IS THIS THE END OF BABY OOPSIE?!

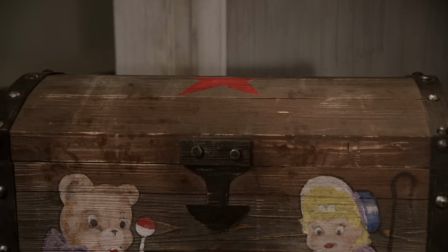249s
Sybil has locked the Oopsies in a trunk while she attempts to exercise Ray Ray?
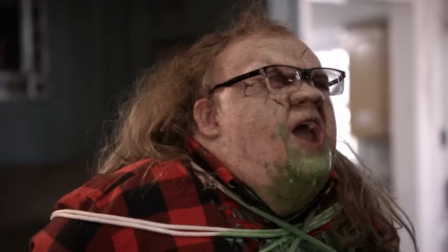255s
Ray Ray is possessed by a demon now, and it's unclear how long this is meant to have been the case. The film will go on to imply that he's been possessed from the beginning and that he was never a genuine Satan worshiper, but that feels weird and wrong to me. Feels kind of like they're taking away the character's agency a little bit, but in lieu of agency,
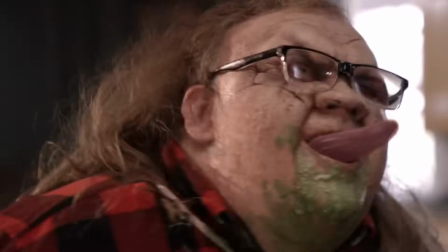274s
they did give him a goofy-looking venom tongue, so fair trade, I guess.
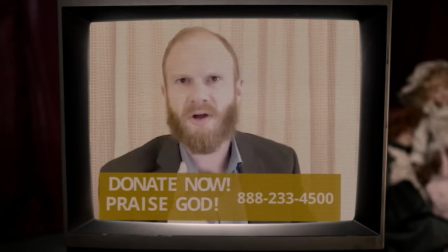278s
Please note, also, the production value on this televangelist they're watching on TV, which looks like it was filmed and edited by, like, me. One thing that's important to keep in mind with these kind of low-budget schlocky movies is that they're often not the best showcases of the various talents of the people working on them. Part of the fun is that these things are cheap and shitty. You just need to put in the bare minimum effort to make it interesting rather than necessarily polished.
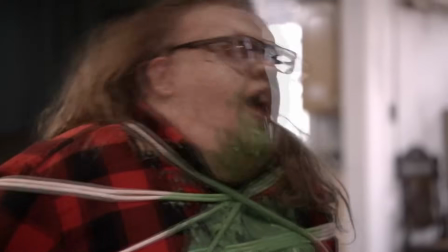303s
Anyway, none of that works, and Ray Ray just pukes green slime everywhere and just... Oh boy, that compositing.
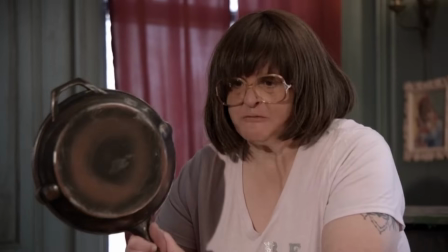309s
Whew, holy shit, okay. Sybil doesn't know what else to do, so she just doinks him with a frying pan again.
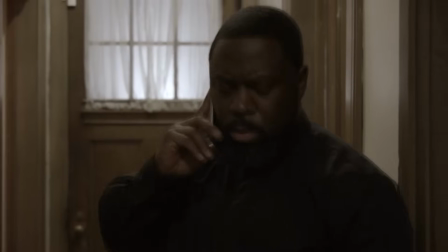314s
That seemed to work last time. But then she gets a call from Father McGavin, who's like, "Hey, Sybil, I read up on that stuff about demonic toys, registered trademark, and I think you were right.
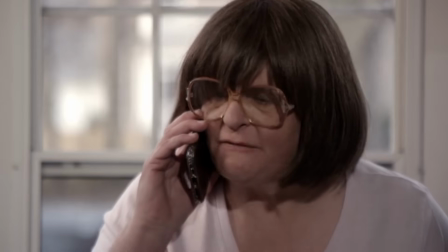323s
How can I help you, Sybil?" And Sybil's like, "Nah, man, you're too late, Father. There's nothing you can do, because my friend is possessed by a demon.
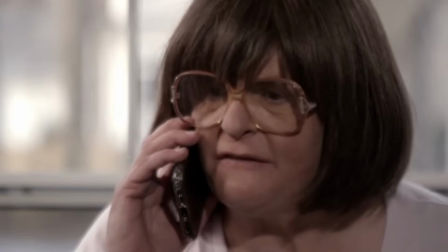331s
How could a priest possibly be of use in this scenario?" Knock, knock, it's Teddy.
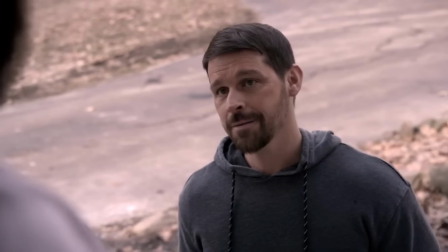336s
Teddy who? Teddy is Christy's boyfriend. Christy was the roommate in the first Baby Oopsie film.
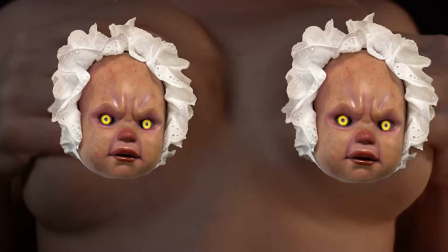342s
And in case you didn't remember that, the film helpfully inserts a shot of her and also of her breasts to fulfill Full Moon Features' mandate, as stated on their website.
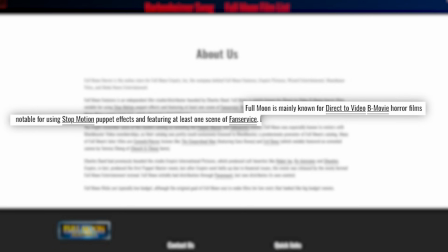351s
Full Moon is mainly known for direct-to-video B-movie horror films, notable for using stop-motion puppet effects and featuring at least one scene of fan service. And they don't mean fan service in like the way that a Marvel movie might mean it, where they throw in a little reference to some obscure character as a little treat for the diehard fans. There's a list of names somewhere, and they write like the secret identity of NFL Super Pro or some shit, and people watching it are like, "Oh, I recognize that, that's that guy." No, they mean it in the sexualizing our characters for fan gratification way. And I know this, because if you click on the word fan service, it brings you, and this is not a joke I am making,
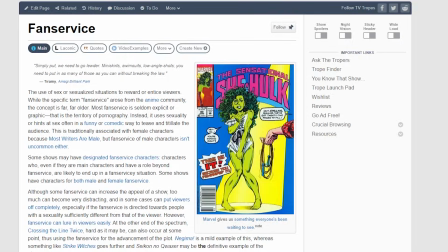386s
this is real life, to the TV Tropes page for that kind of fan service. Pretty cool stuff, pretty normal website, absolutely normal company.
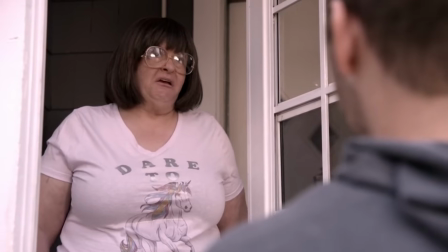394s
Anyway, Sybil's like, "I don't know, man, I haven't seen her in a while." And Teddy's like, "Oh, word?
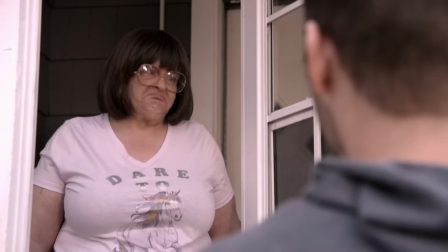399s
Because that's her car in the driveway." And Sybil's like, "Yeah, I don't know, man, I don't know what to tell you.
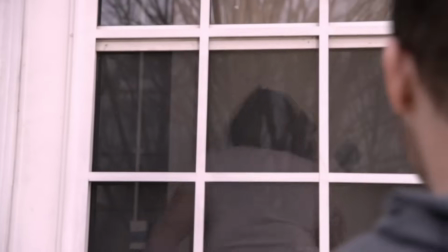404s
She probably doesn't live here anymore or something." Teddy has no follow-up questions about that exchange, but as he goes to leave, he's approached by Detective Klink. Now, okay, let's dig deep into this. Is Klink a cop, or is he simply a private detective? This is the most hotly debated topic of the Baby Oopsie fandom, of which I am the only member. And there's strong evidence to support both of these conclusions. For example, he does say out loud that he's a private detective several times.
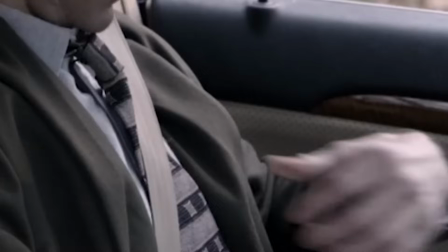432s "Private Detective Klink."
Case closed, right? But while he does so, he's clearly holding out a badge. And I could be mistaken, but I do not think private investigators are issued badges. Hilariously though, I did some Googling, and some of them do carry badges that they buy online with like no credentials or anything. Anyone can just buy one, and I kind of want to buy one now. Back at the church, sorry, I got so ahead of myself.
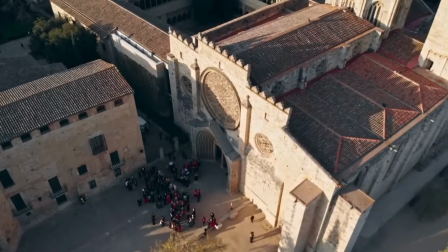456s
You must be so confused, because I didn't include the three lingering establishing shots,
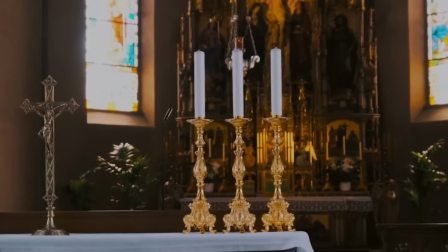462s
which are clearly pre-purchased stock footage to help the audience understand we're in a church.
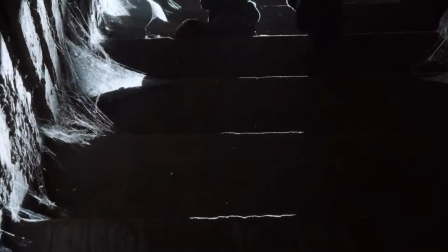466s
Helpfully, they're also footage of different churches than the other churches we've seen thus far.
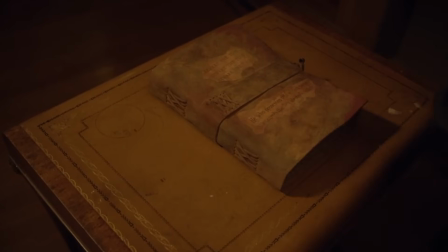471s
Undeterred by Sybil's protests, Father McGavin puts together a little exorcism kit very, very slowly.
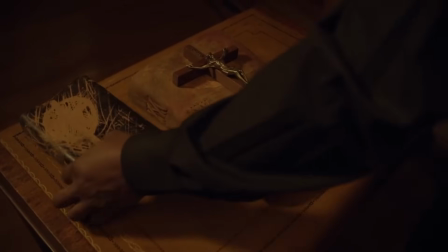477s
Guess they had to pad out the runtime of this already brief movie. It's just 46 minutes long, and there's just so much padding.
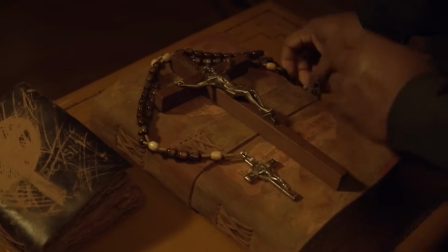484s
As I've alluded to several times now, there's a lot of gratuitous establishing shots, but also a lot of flashbacks.
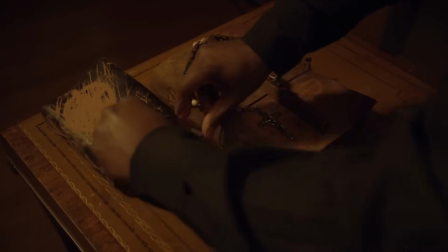491s
So like, I don't know, Full Moon, like maybe if you can't fill 46 minutes, it's unnecessary to split this into two movies.